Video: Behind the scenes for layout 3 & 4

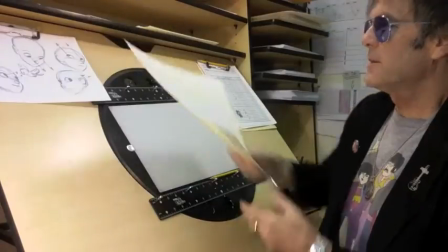Okay, so we're talking more about character layout here. Right now I'm going to talk about eye direction.
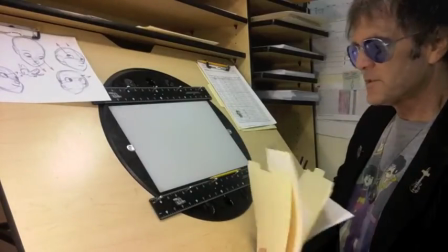In this little Lily project, eye direction is very important because it helps communicate really clearly,
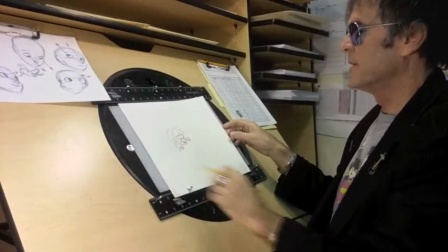obviously, where the character is looking, and it's important that it's accurate.
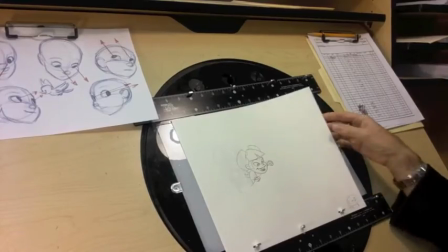So what I'm going to do is I'm going to turn the bottom light on here, and there's our field guide.
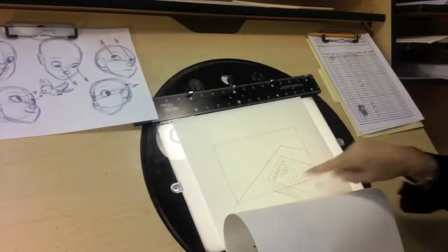That's where the camera's going to be. And here's what she's going to be looking at. I think it says animation jobs, this big stack of paper.
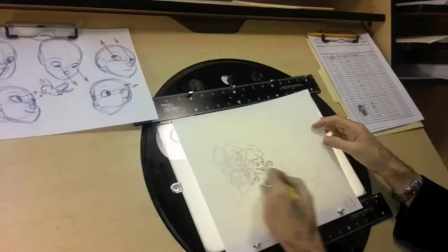So what I learned at Disney was it's kind of a simple thing.
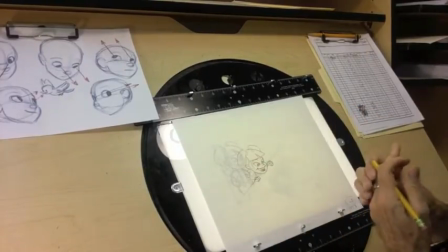Rather than just trying to estimate where she's going to be looking,
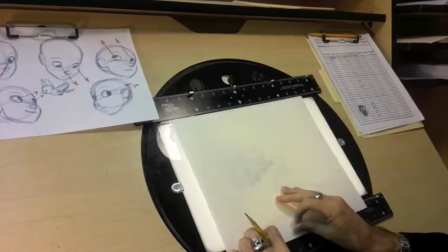is I actually would draw an X, okay?
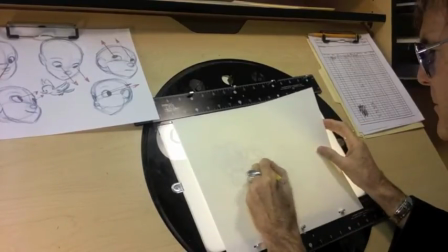And then draw her eyeballs to that X, all right?
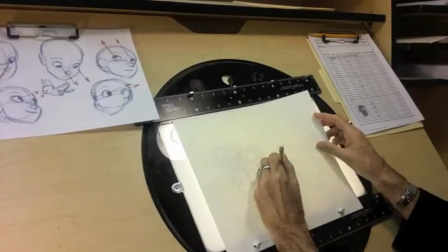Now, obviously, now it looks like she's really looking at it. You can see through here. I have her very directly looking at that stack of paper.
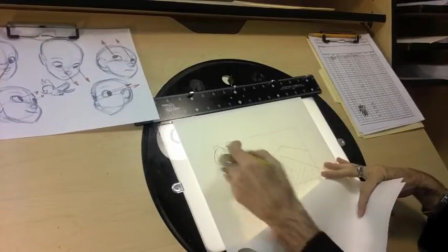Here she's kind of more of a far away look, and then when she gets in closer, her eyes cross a little bit even more.
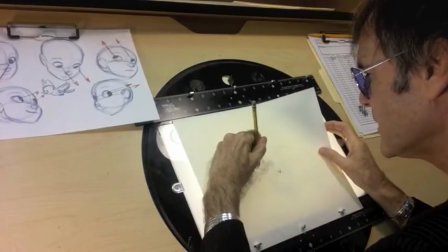So you can see that she's really looking at that paper.
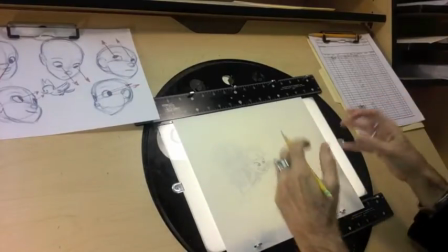You see there? And that's really important, especially when you have two characters looking at each other. I don't have any examples of this right now, but when two characters are looking at each other,
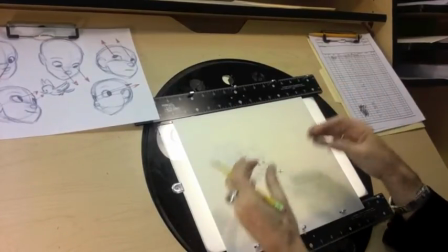it's very important for the audience to identify with those two characters and really make it feel real.
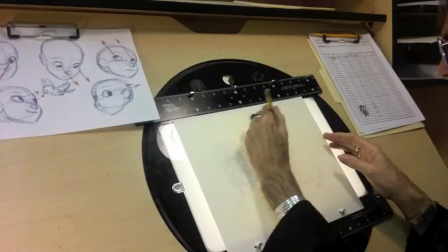So you want to, again, you can draw an X, you can draw a character up here, and they're looking at another character over here.
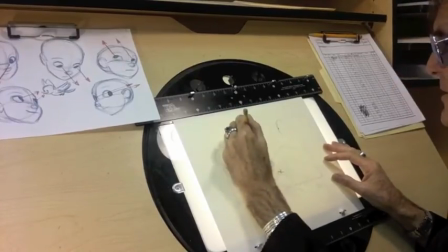And again, you want to draw that X. They're looking into each other's eyes.
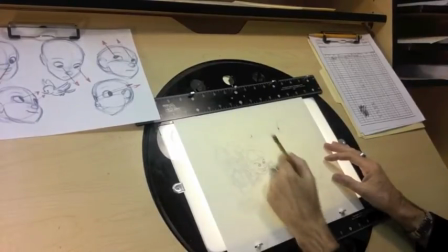You can draw a line just to make that directly communicate that these two characters looking in each other's eyes.
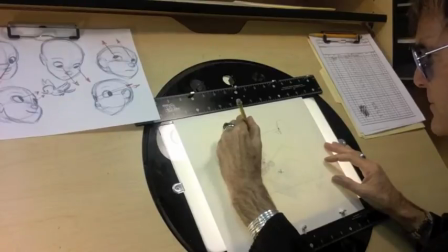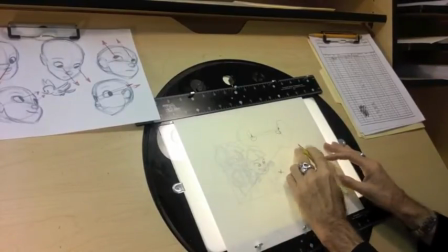Even though they have big noses, they're not looking at the noses, they're looking at the eyes.
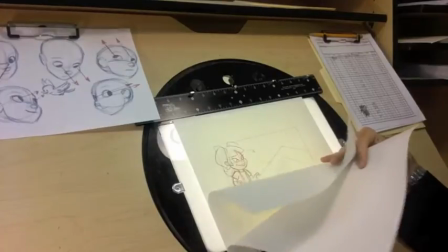Anyway, so that's kind of a very basic rule of thumb to get those eyes to really focus on what they need to focus on.
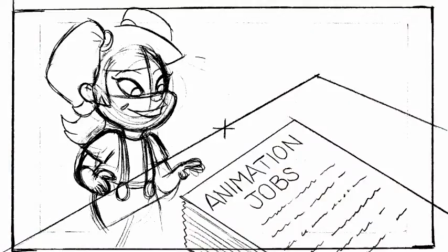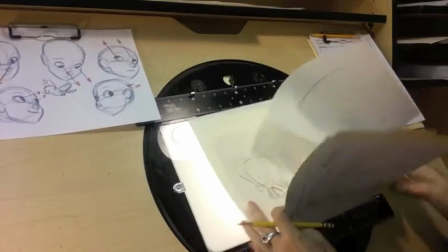We have her in the foreground. Again, there's the field guide. She's watching her dad stamp those papers again.
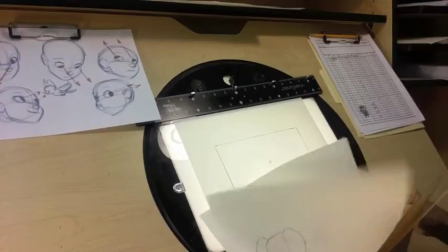So we've got her in the foreground. We've got the dad in the background. There's the background in his desk.
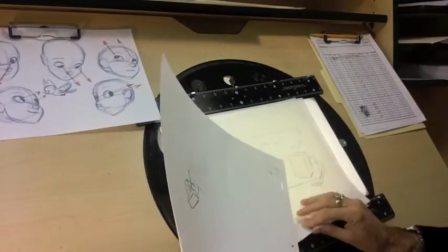Again, we're just going to set this shot up. There he is.
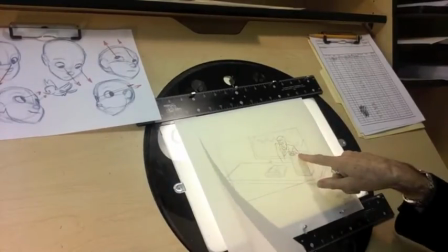There's his body. It's registering to these papers.
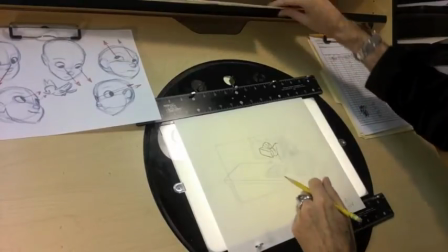And there's his hand, which is a separate hand right now. He's going to stamp those papers.
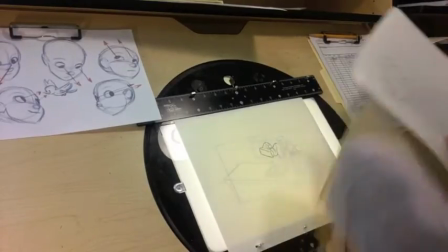Now, what we could have when he stamps them, we could have it happen really hard.
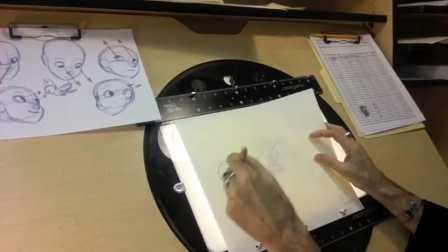And there she is watching it. Now, it looks like she's looking, again, her head's tilted 3/4 from the rear.
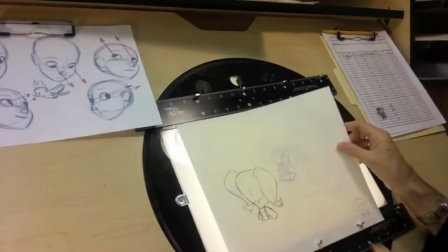Looks like she's looking down at those papers again. Okay, so what I might have her do when I'm animating this is when he
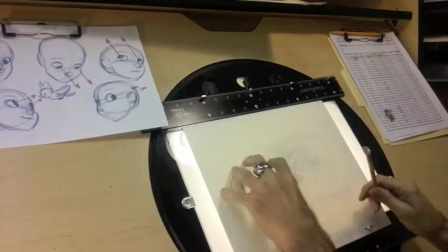has that thing come down really hard, she may react and kind of go back like, whoa, kind of react to that,
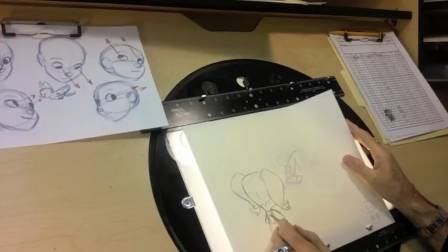the intense weight of that. Therefore, so it sort of communicates. She's not just a held cell while all this action's going on.
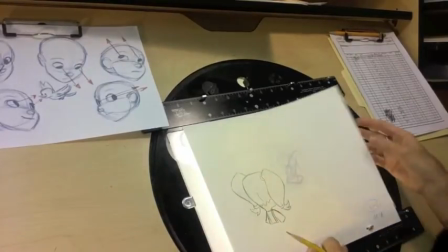She's actually reacting to it. So I'll probably bring her head back a little bit. But again, this is all set up.
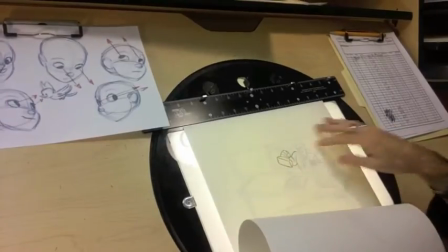I think it communicates pretty clearly what's happening. So anyway,
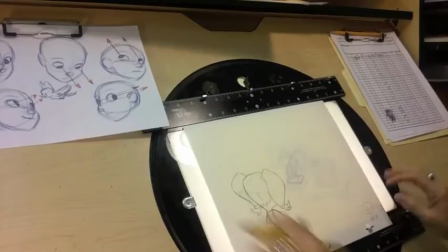those are very, very simple shots,
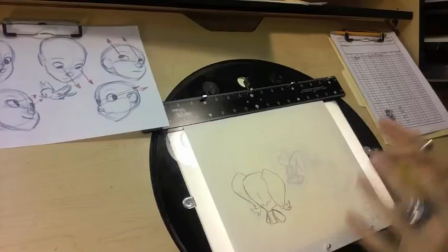but that's just sort of how we want to plan it out to try to keep this thing alive and to keep it real and make her engaged into what's happening in the action.